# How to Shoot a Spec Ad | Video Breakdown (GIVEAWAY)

Yo, what up guys? It's Brock. Welcome back to the channel. Today is going to be a cool video, at least I hope.
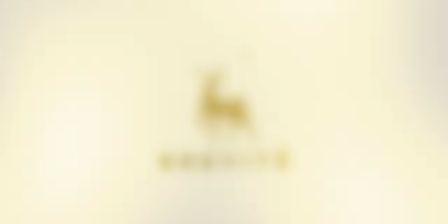0:05 I'm breaking down a full spec ad that I shot for Brevity. The backpack company, they did not ask me to shoot a commercial.
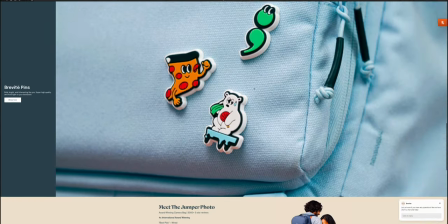0:11 They did send the bag over for free, but they just kind of expected a what's in my bag type video. And I decided that I wanted to shoot a full spec for the bag itself and more of a lifestyle commercial.
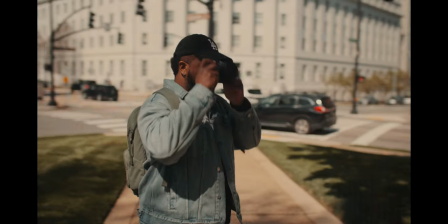0:21 So I shot a 60 second spot and I'm going to fully break down the shot list, how I accomplish these shots, the color grade and the sound design. Hopefully this video will be helpful and informative and it may be a long one so you might want to go grab a drink or snack because I plan to break down shot by shot and then all the sound design that I did for this project along with the color grade itself. But before we do any of that I am going to be giving away this Brevity backpack so make sure that you stay tuned for the end of the video so you can see exactly how to enter that giveaway. But with all that out of the way let's hop over to the computer and get this breakdown going.
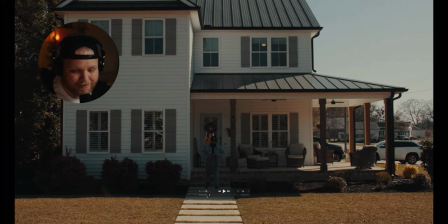0:51 Before we jump into of the shots, the dimensions of this project is actually 3,600 by 2160. So it's basically the same height as a 4K timeline, but it's a little less wide. And I kind of wanted to lean into the film emulation, a little bit more of the vintage kind of nostalgic feel.
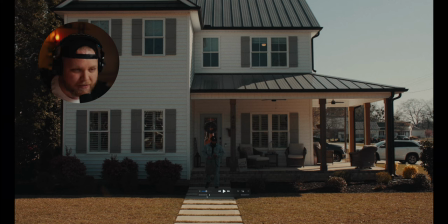1:06 So that's why I wanted a little bit of more of a four by three aspect ratio. And that's kind of what this gives.
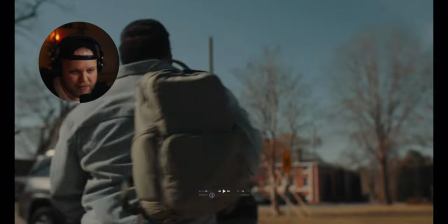1:11 I think it looks really cool for the project. I like the vibe of it.
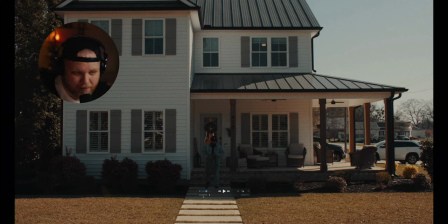1:14 So that's kind of the project dimensions to begin with and what I was kind of framing within my mind when shooting was was that that four by three aspect ratio all right so let's go shot by shot and kind of look at my thought process behind why I was doing what I was
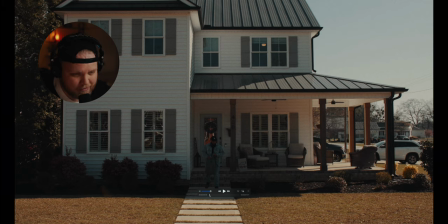1:27 doing on top of how I was able to get some of these shots so starting with this opening shot here again it's kind of a why we're setting location we have my man RJ here my friend RJ he is walking out of the house about to go on a photo shoot that was
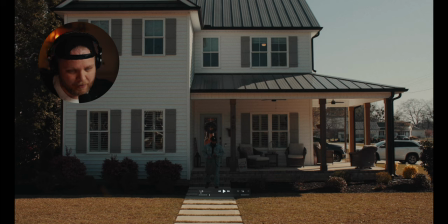1:42 kind of the story And basically there's two storylines to this video. There's RJ, my friend, going shooting downtown in the city. And then I actually have my dad who was on the mini bike going in the woods, taking some photos of nature, that kind of thing. One was a digital camera, one was a film camera. I kind of wanted to highlight two different stories, both of them using the brevity camera bag.
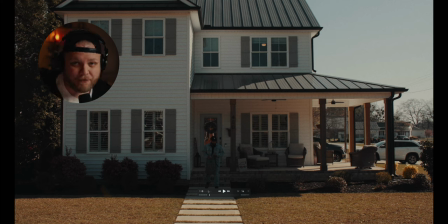2:01 So that was kind of the idea. And we start off here with RJ. And the whole idea for this video was to basically ping pong back and forth between the two storylines. So, for example, when RJ was walking out the house, I have dad rolling the minibike out. When RJ's driving, I have dad driving the minibike.
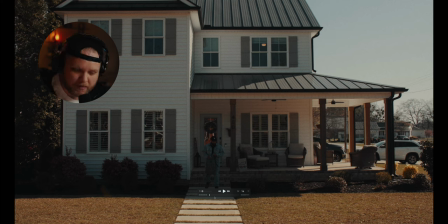2:16 Like, I wanted to kind of mirror their stories while also them being different. And we kind of flip back and forth between those. You'll see that if you watch the full thing. I'm going to kind of break that down here. So we started off with this opening shot here.
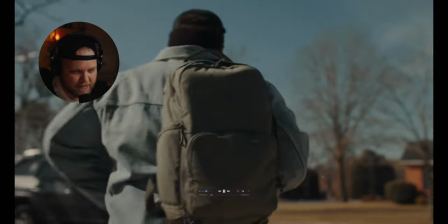2:28 RJ walking out the house. And we cut to the bag itself. And we're ping-ponging to my dad here.
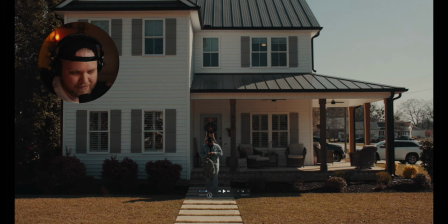2:36 So basically with this first shot, I wanted to kind of set location like he's walking out the house. And then as he swings the bag up, I'm thinking story, right?
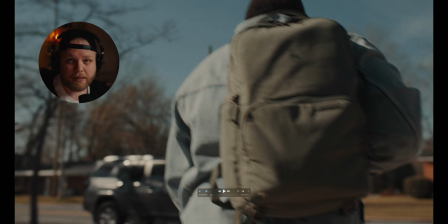2:43 So the next action would be, it would make sense for us to be here, like he just threw the bag on his shoulder, and now he's walking to the car. And again, the focus is kind of the bag here. You're going to see some match cuts in this video when I switch back and forth. The idea is to kind of focus the bag as almost the main character to these two main storylines is basically the best way I can describe it.
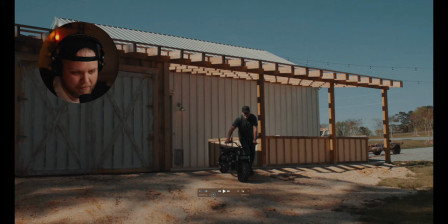3:05 Let me cut here. This is supposed to kind of mirror the idea. Him rowing the bike out,
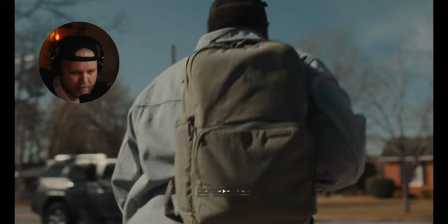3:10 him walking out the house It's not exactly the same frame or composition Because just the way the location was I couldn't really
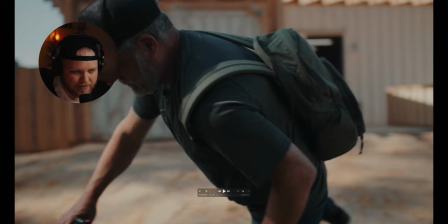3:16 do that But you get the same idea and the same effect it's had You kind of get the same idea with the same effect With him
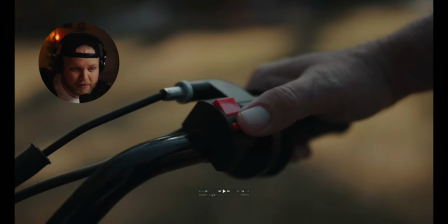3:21 getting on the bike with the bag on his back And then what I do here is I use the fake ignition of the bike itself The bike doesn't actually start like this It's a pull start But in this situation it works I have him flip the ignition switch to on
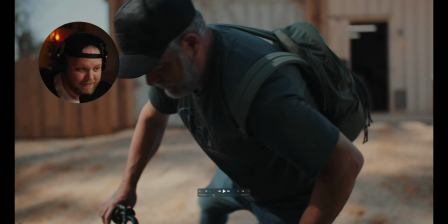3:33 Right on the snare hit on the music itself As the music kind of ramps up and it kind of signifies the day beginning, the journey beginning as the music kind of picks up.
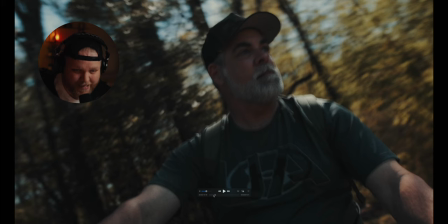3:43 And then we cut to him riding on the bike. These shots were actually trickier than I thought they would be.
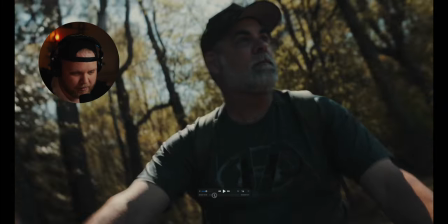3:48 There's two here. I'll play them both and we can kind of talk about it.
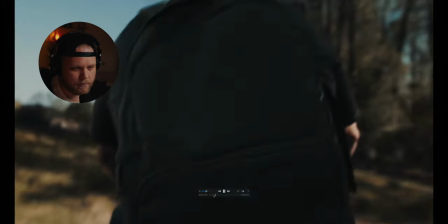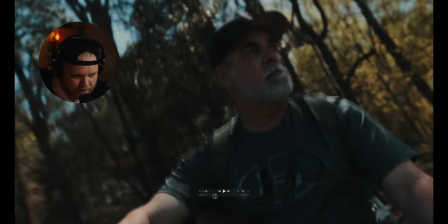3:57 Right, so these two, I actually used the C70 on everything on this project except for these two shots.
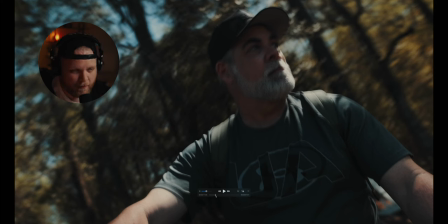4:03 I actually used my R6 Mark II just because I needed something smaller.